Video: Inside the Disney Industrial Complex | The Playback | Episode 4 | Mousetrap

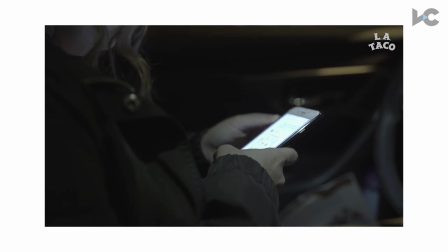[8:26] In-between time of literally just hanging out in your car.
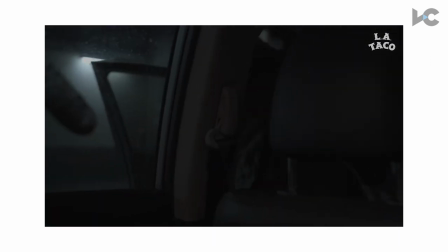[8:33]
This scene where she pulls into the bathroom kind of happened by accident.
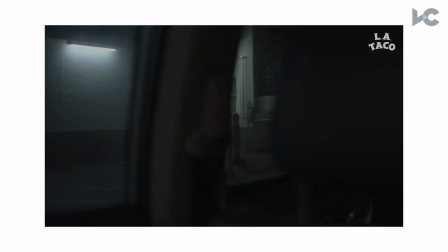[8:38]
You know, we were driving around with her in the neighborhoods that she often parks to sleep.
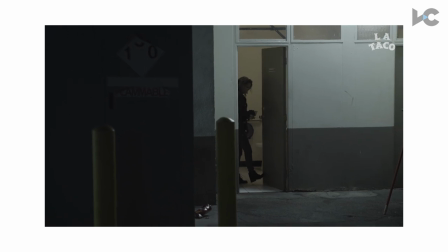[8:43]
And she's just like, I got to go to the bathroom.
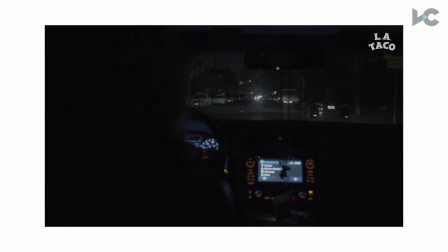[8:45]
And, you know, it just sort of presented this very real challenge that she has to deal with every night. is how does she meet her basic needs. I honestly couldn't imagine spending that much time in my car. And on top of that, just never having a place to, you know, take a break from that just really seems so intense.
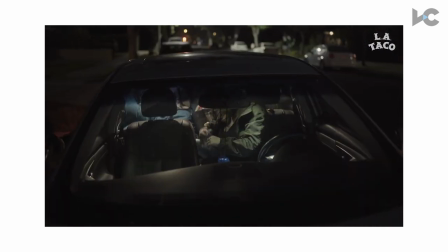[9:05] Like a bush over there, you know, in front of the house where I'm not going to disturb anybody.
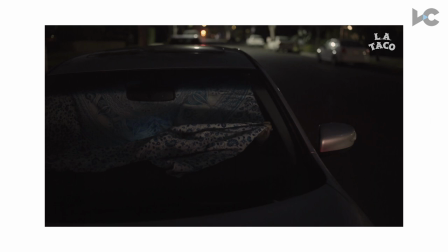[9:11] And also, of course, I take a look at the neighborhood and, you know, what the safety is of it here.
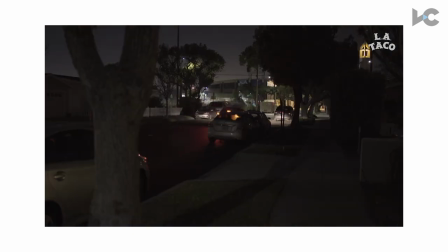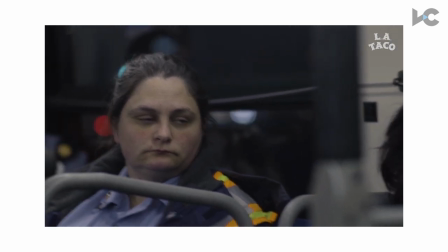[9:25]
So this is actually my favorite scene of the film.
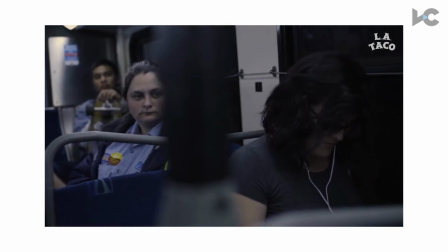[9:29]
I really wanted to capture the grittiness of the lifestyle that she was living, even as just a night custodian.
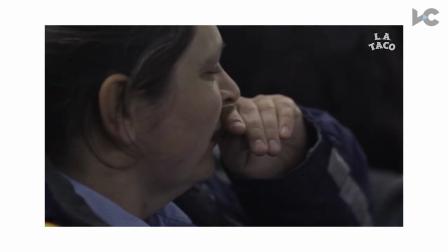[9:38]
And you can just really see the utter exhaustion on her face as she's heading into a night shift.
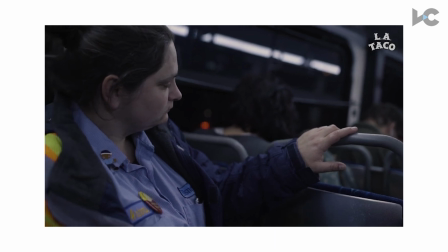[9:46]
It's going to be all night. This is again, this is the same day from when we met her in the morning,
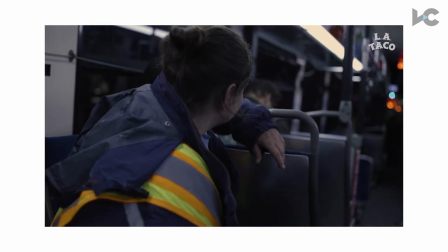[9:52]
and I interviewed her and we went to city council with her and then in the end you know she's she's here going
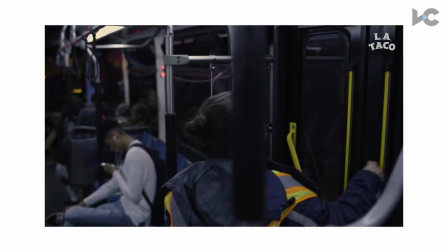[9:57]
right back to work careful i've seen how many people tend to burn out quickly who
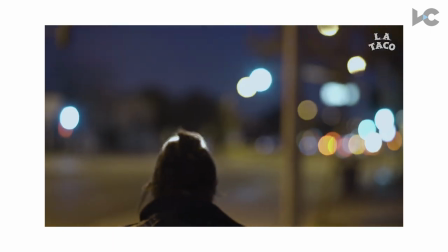[10:03] can't stay awake or never adjust to the shift it
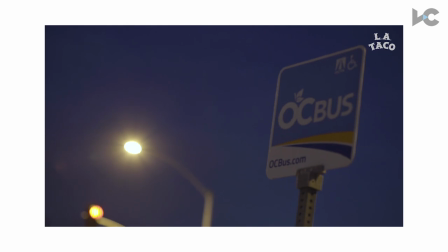[10:11] takes me about an hour and 15 minutes to an hour and a half because there's a 40 minute
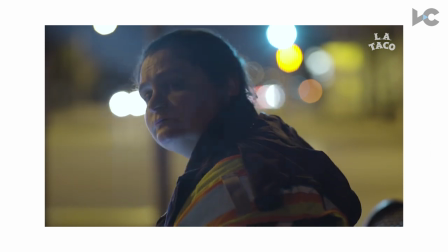[10:17] gap in between the buses this really did just take forever we were We were just sitting there with her,
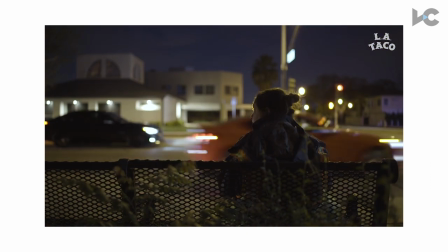[10:23]
you know, it took so long for the second bus to show up, but we really wanted to capture the reality of her like three mile commute.
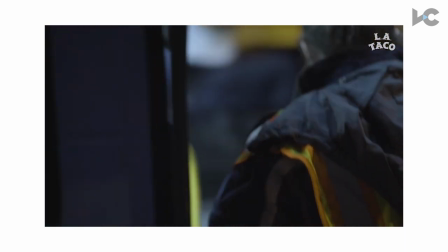[10:30]
Three mile, almost hour and a half commute to work every day.
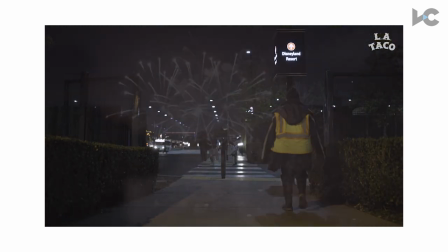[10:37]
This is a great example of the bare limit, the exact limits of how far we're allowed to step onto the property.
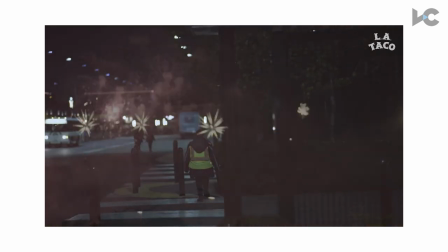[10:44]
And luckily for us, Disneyland helped us out by giving us a fireworks display to end this sequence on.
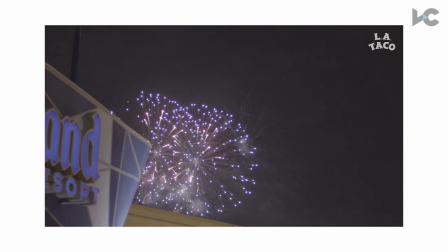[10:50]
They wouldn't give us an interview, but they gave us fireworks.
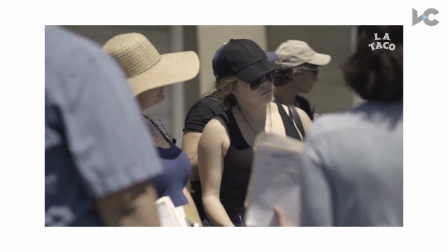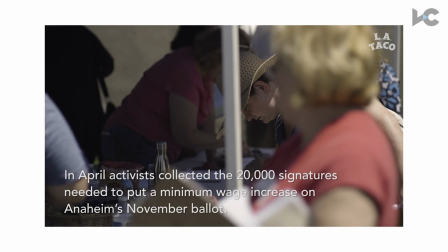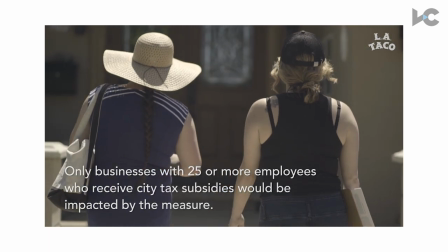[11:05]
We were hired on to make this film. We had it greenlit by a major national media outlet,
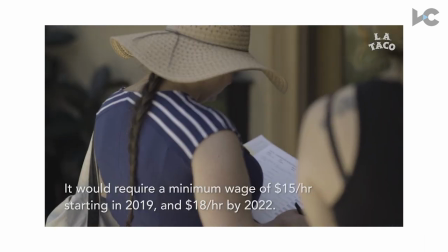[11:12]
and Disney got it killed, got the whole project killed, shortly after we finished shooting it.
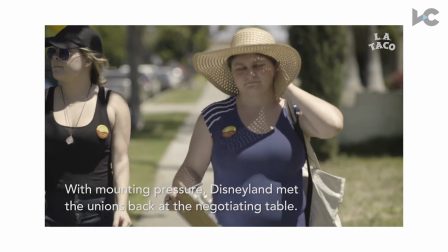[11:18]
We were so upset, we thought it was almost like a protest move to make sure that it got seen in the end,
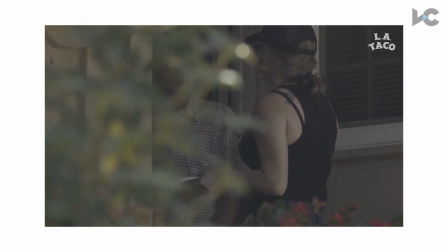[11:26]
and that Disney did not get away with killing it.
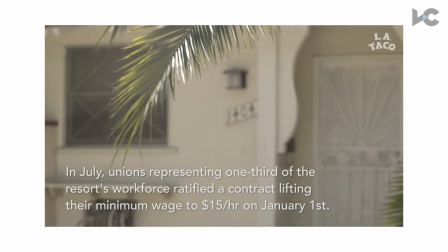[11:30]
Leighton, or the executive producer, spent close to six months just shopping it around at several different places.
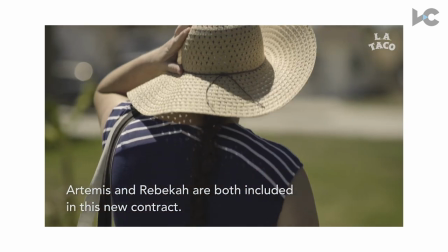[11:37]
And we came up on this opportunity with L.A. Taco, which is just a very small local outlet.
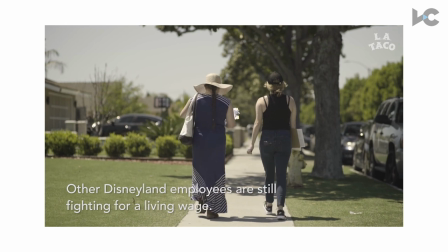[11:42]
And this film did, I mean, surprisingly well with them, which was, you know, really rewarding for us.
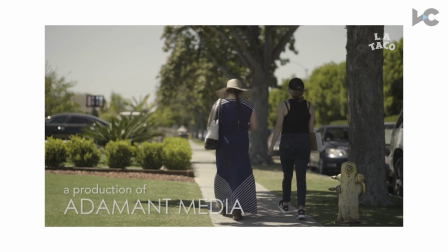[11:53]
This film is, I guess, a couple of years old now, but it's still one of my favorites that we've worked on, I think.
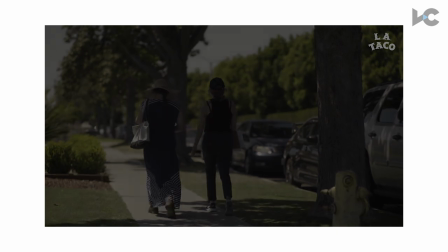[11:58]
I think it really is emblematic of the type of films that we want to make.